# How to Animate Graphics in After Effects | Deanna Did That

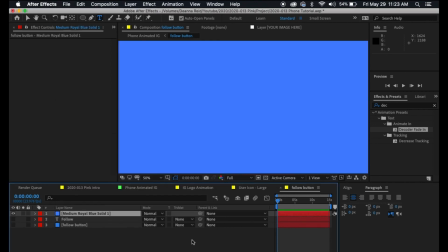1143s
I think it was around that color all right so got that right there now we want to make the actual button so go back to your shape tool we've been using this a lot but uh i want a rectangle with some rounded corners so let's switch it up we're gonna do that and
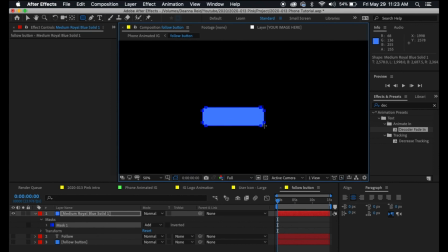1158s
then you're just going to drag it to the shape that you want and then after that we're just gonna make a word say follow that's it so simple y'all follow that's obviously not the color or the font i want uh what font did
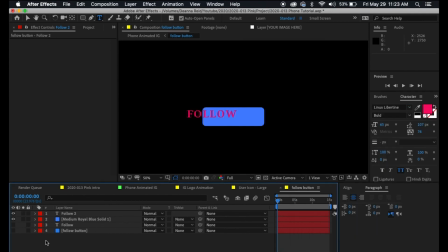1173s
i use before i don't remember let's see proxy
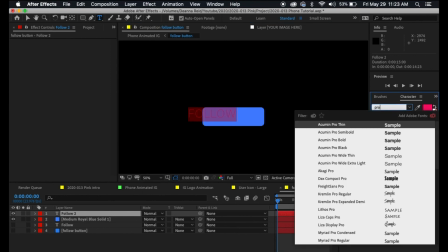1178s
minova it's a very simple font and I googled what font they use and they said that Instagram uses this font that's why I chose it
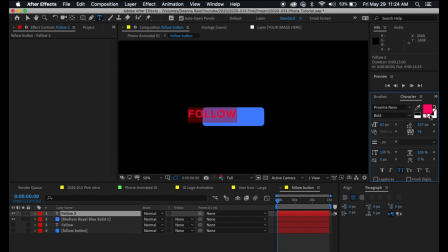1186s
it's not just random I usually do research okay so we got that and I want it to be white this section right here this eyedriver tool will switch it from white to black uh very very quickly instead of you having to click on here and then find the color wherever you want you know
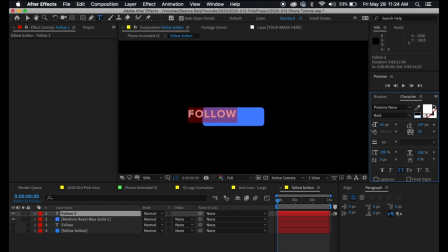1202s
uh and then if you don't know this is for the fill color like everything you see there and then this will be like an outline uh let's say if you happen to want to outline some of your texts you could do it that way okay but we're not trying to outline um then
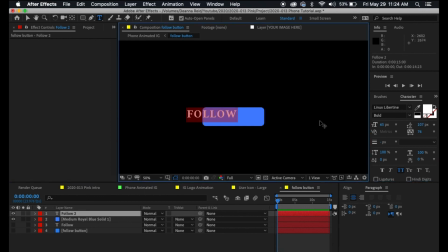1216s
i'm just going to switch it quickly to white and i'm going to switch the font to instagram's font proxy manova let's go bold all right and then i'm just going to click that follow word the follow word and the new blue
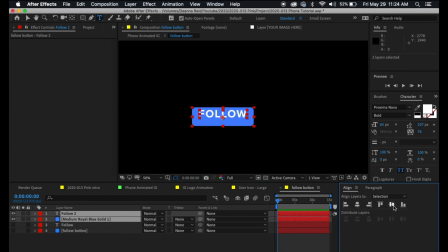1232s
solid that i just created i'm going to go to align because i want my layers to kind to be on each other and in order for it to be perfectly centered you
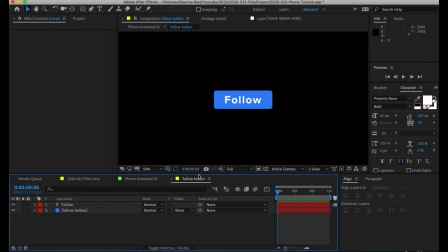1239s
want to align horizontally as well as vertically we made our follow button with the blue background and the white text and then i'm going to go back
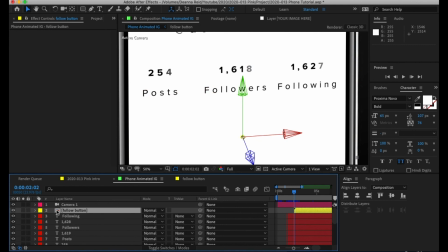1247s
to my main comp and right here that's where i had everything comps that's where i had my follow button comps go right here go to the transform area and what i wanted to do is kind of fade on slowly so you see right here this is my opacity settings
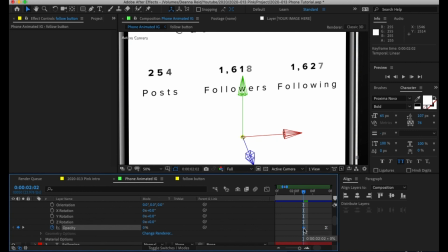1264s
i started at zero because I wanted to fade on so zero then just scroll over a couple frames and then set it to 100% so we can see this comp right here that's right here all right and then again you can go to your graph editor and adjust your settings to your liking all ready and then also if you notice
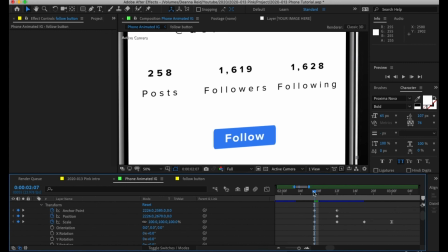1284s
I even made the button kind of bounce a little bit because I added the clicking sound effect so I just wanted it to move accordingly so here's what we did I'll delete all of this and start over so we're gonna start here and then I want
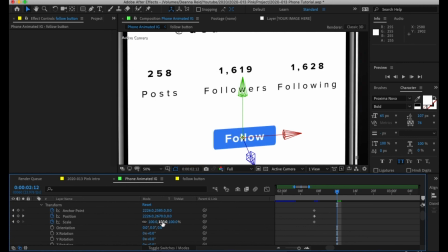1300s
it to kind of get bigger so I'm going to adjust the scale just a bit and go here and bring it back down and then bring it up one more time and that'll be the final position um i think that's good my computer's so slow and old like i hate that it buffers so much um maybe i want my button a bit bigger all right so check out our button check out the movement damn that's what i meant by it kind of bounces a bit so i want it to be a tad smoother so again click on your keyframes making sure it says easy ease go to your graph and adjust however you want Now,
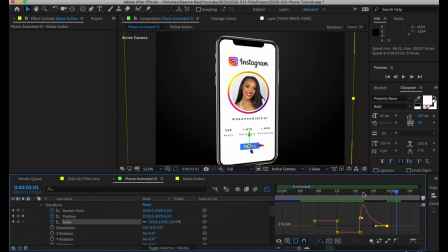1342s
when I pull it to the left like that, I'm pulling it because I want it to start fast and then really, really slow it down as it gets to its final position. All right. So that's that. And also remember that the post followers and following words, those are just simply faded on as well as the ad. Deanna did that. So that's kind of why I skipped over those two. But thank you. Thank you so much for watching. I hope you enjoyed and learned something new. So if you learned anything, hit me up in the comments. If you have any questions about anything, let me know in the comments below. All right. Stay safe. Bye-bye. Thank you.